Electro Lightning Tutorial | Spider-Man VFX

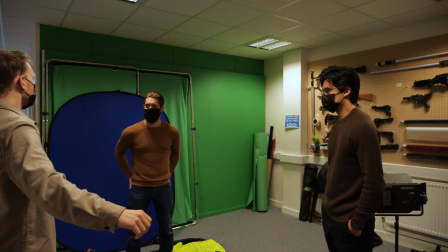(0:15)
and then there's me popping in like Electro. Like, I like lightning.
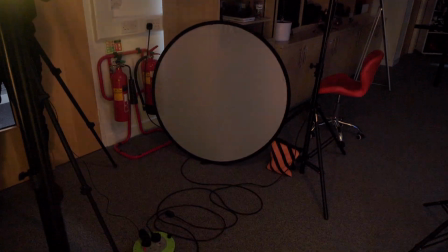(0:22)
Joe was Oh, I also wasn't recording that? Let's jump right in. Hello everyone, I'm Zach and welcome back to another hit film tutorial.
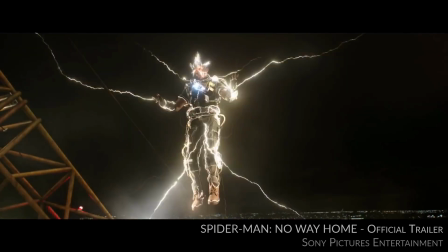(0:35)
Spider-Man No Way Home has just been released, bringing back some iconic villains from the other Spider-Man films.
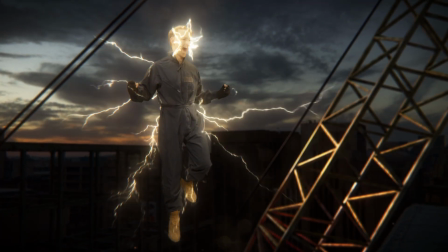(0:41)
Today we'll be looking at how to turn yourself into Electro using visual effects in hit film.
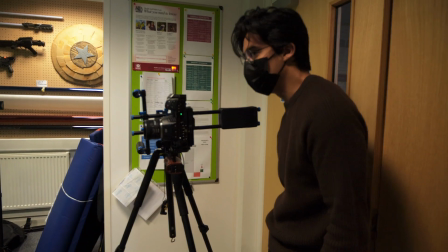(0:48)
To start off this effect, we filmed a video clip of Tom in front of a green screen.
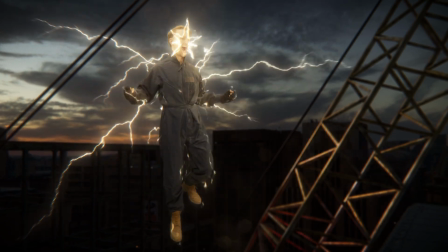(0:53)
This made it easier to replace the background and make him appear to float in the air.
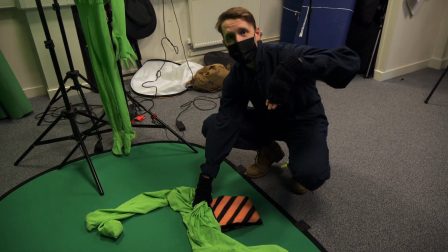(0:57)
He stood with one foot on a sandbag covered with green cloth, to help look like he is flying instead of standing on the ground.
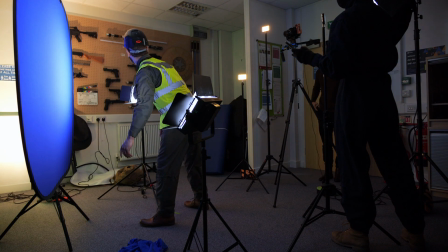(1:04)
Small RGB lights were used to add flickering yellow light, creating some interaction with the lightning VFX.
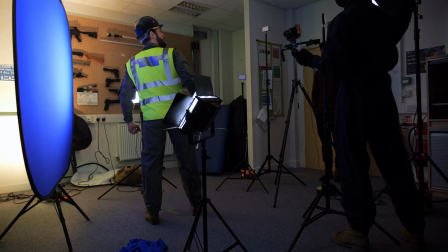(1:10)
This interactive lighting is an important detail, and practical lighting on set tends to look much better than adding it in post-production.
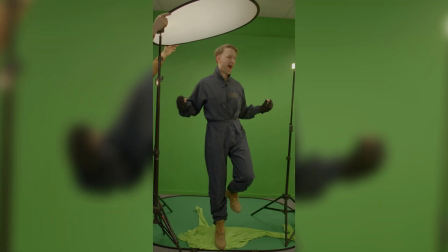(1:17)
The downloadable project files include this clip of Tom with the green screen already removed.
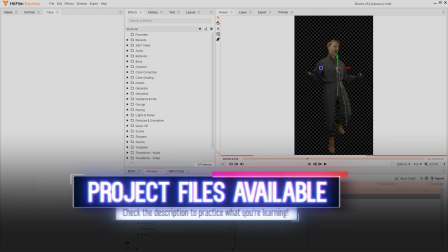(1:22)
We'll want the lightning effects to stick to Tom and follow his movement, so I've also done a 2D point track.
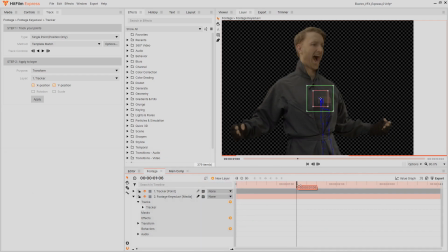(1:27)
To learn about green screen and tracking in hit film, check out the tutorials linked in the cards on screen.
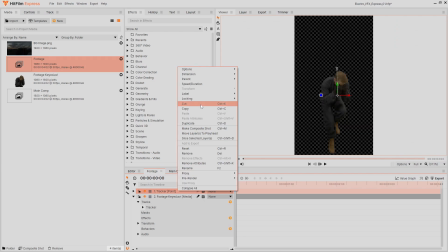(1:32)
With Tom placed over the background, I copied over the tracked point and parented it to the footage layer.
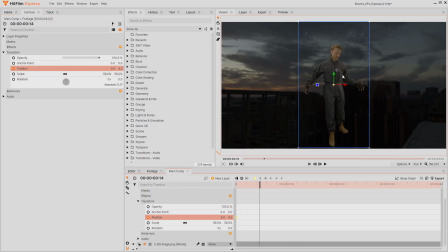(1:38)
I then adjusted the scale and animated the layer's position to add some more floaty motion and to make him fall down at the end.
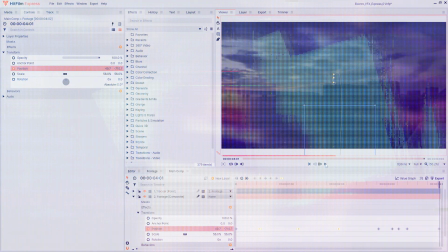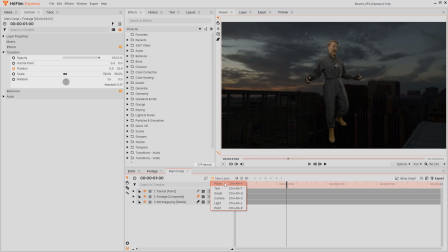(1:51)
Let's turn our actor into Electro by adding some cool lightning effects. Add a new black plane layer, then apply the lightning and electricity effect.
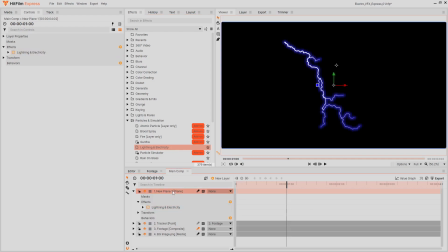(1:59)
Set the layer's blend mode to add to remove the black.
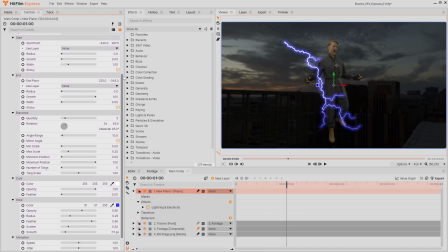(2:03)
This effect comes with a lot of settings to control the shape of the lightning, so play around with them to see what they do and create a look that you like. The lightning bolts seen in the trailer are less wavy and have less movement, so I tried to replicate that.
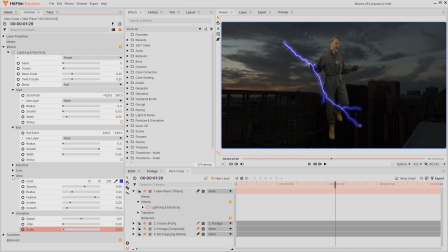(2:17)
When you are happy with the general shape of the lightning bolt, reduce the width and alpha of the built-in glow to disable it.
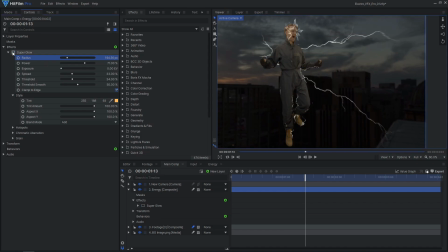(2:23)
We'll apply our own better-looking glow to all of the energy effects at the end.
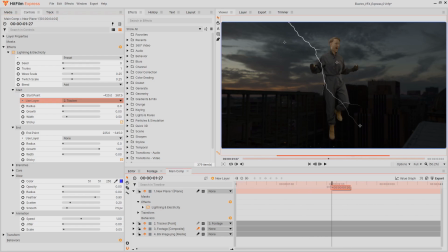(2:28)
Attach the start point to the tracked point layer, then adjust the position to place it in the scene.
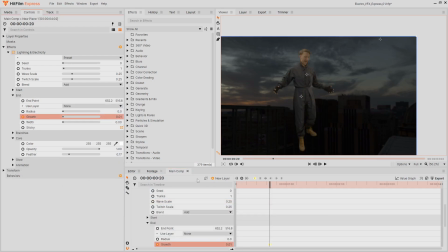(2:35)
To make the lightning bolt appear, animate the endpoint's growth property to increase over a few frames. To make it disappear, animate the core opacity value to decrease over a couple frames.
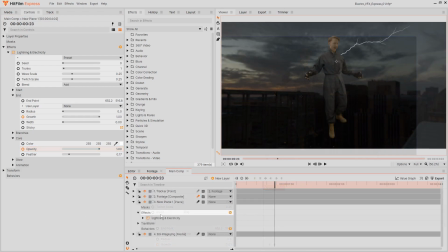(2:48)
Now that we have a single lightning bolt, we need to duplicate the effect, change the position,
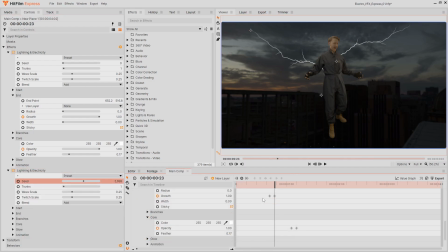(2:56)
change the seed control to randomize the shape, and move the keyframe so it starts and ends at a slightly different time.
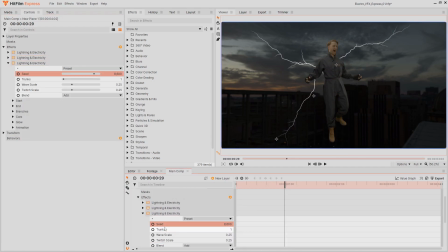(3:05)
Repeat this process to fill out the shot with lightning bolts. You can make some of them snap on or off in a single frame to add more variation.
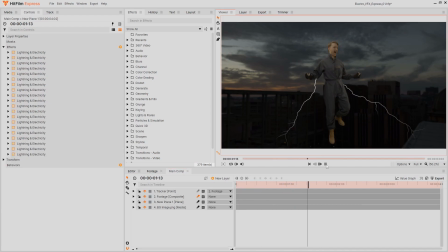(3:14)
Once all of the lightning effects are placed, we can apply some additional effects to add more detail.
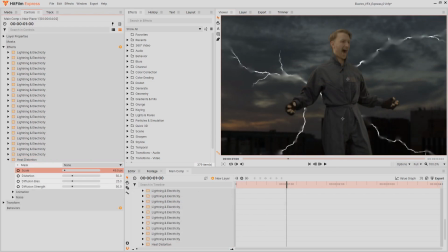(3:20)
I used a heat distortion effect to break up the straight lines and add some subtle movement. Heat distortion also adds some diffusion, which slightly blurs some areas. I also used a zoom blur effect to fake the appearance of motion blur.
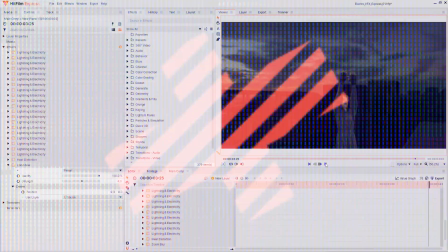Besides the comic-accurate color scheme, another update to Electro's appearance is the star-shaped face mask.
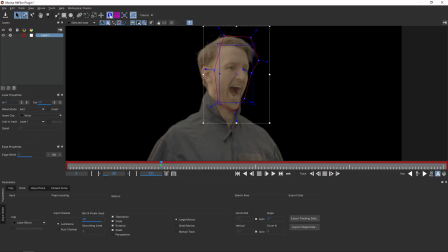(3:45)
The mask needs to follow the movement of the actor's face. I did a planar track using Mocha HitFilm, as it tracks some of the perspective changes.
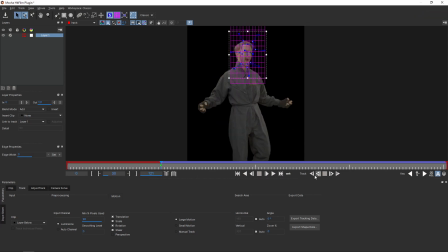(3:53)
If you are in HitFilm Express and don't have the add-on, you could do a 2D point track. For a more detailed guide on tracking with Mocha, check out the tutorial linked in the card on screen. Click this button to make the planar surface fill the entire frame. This means that on the current frame, no transformations will be applied, which will make it easier to line up our mask in HitFilm.
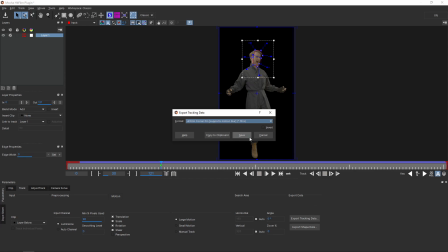(4:13)
Export the tracking data using the HitFilm corner pin option. Then import the data into HitFilm.
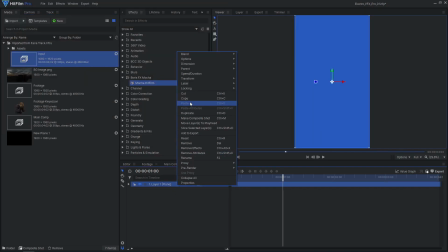(4:21)
Copy and paste the imported plane layer into our main comp.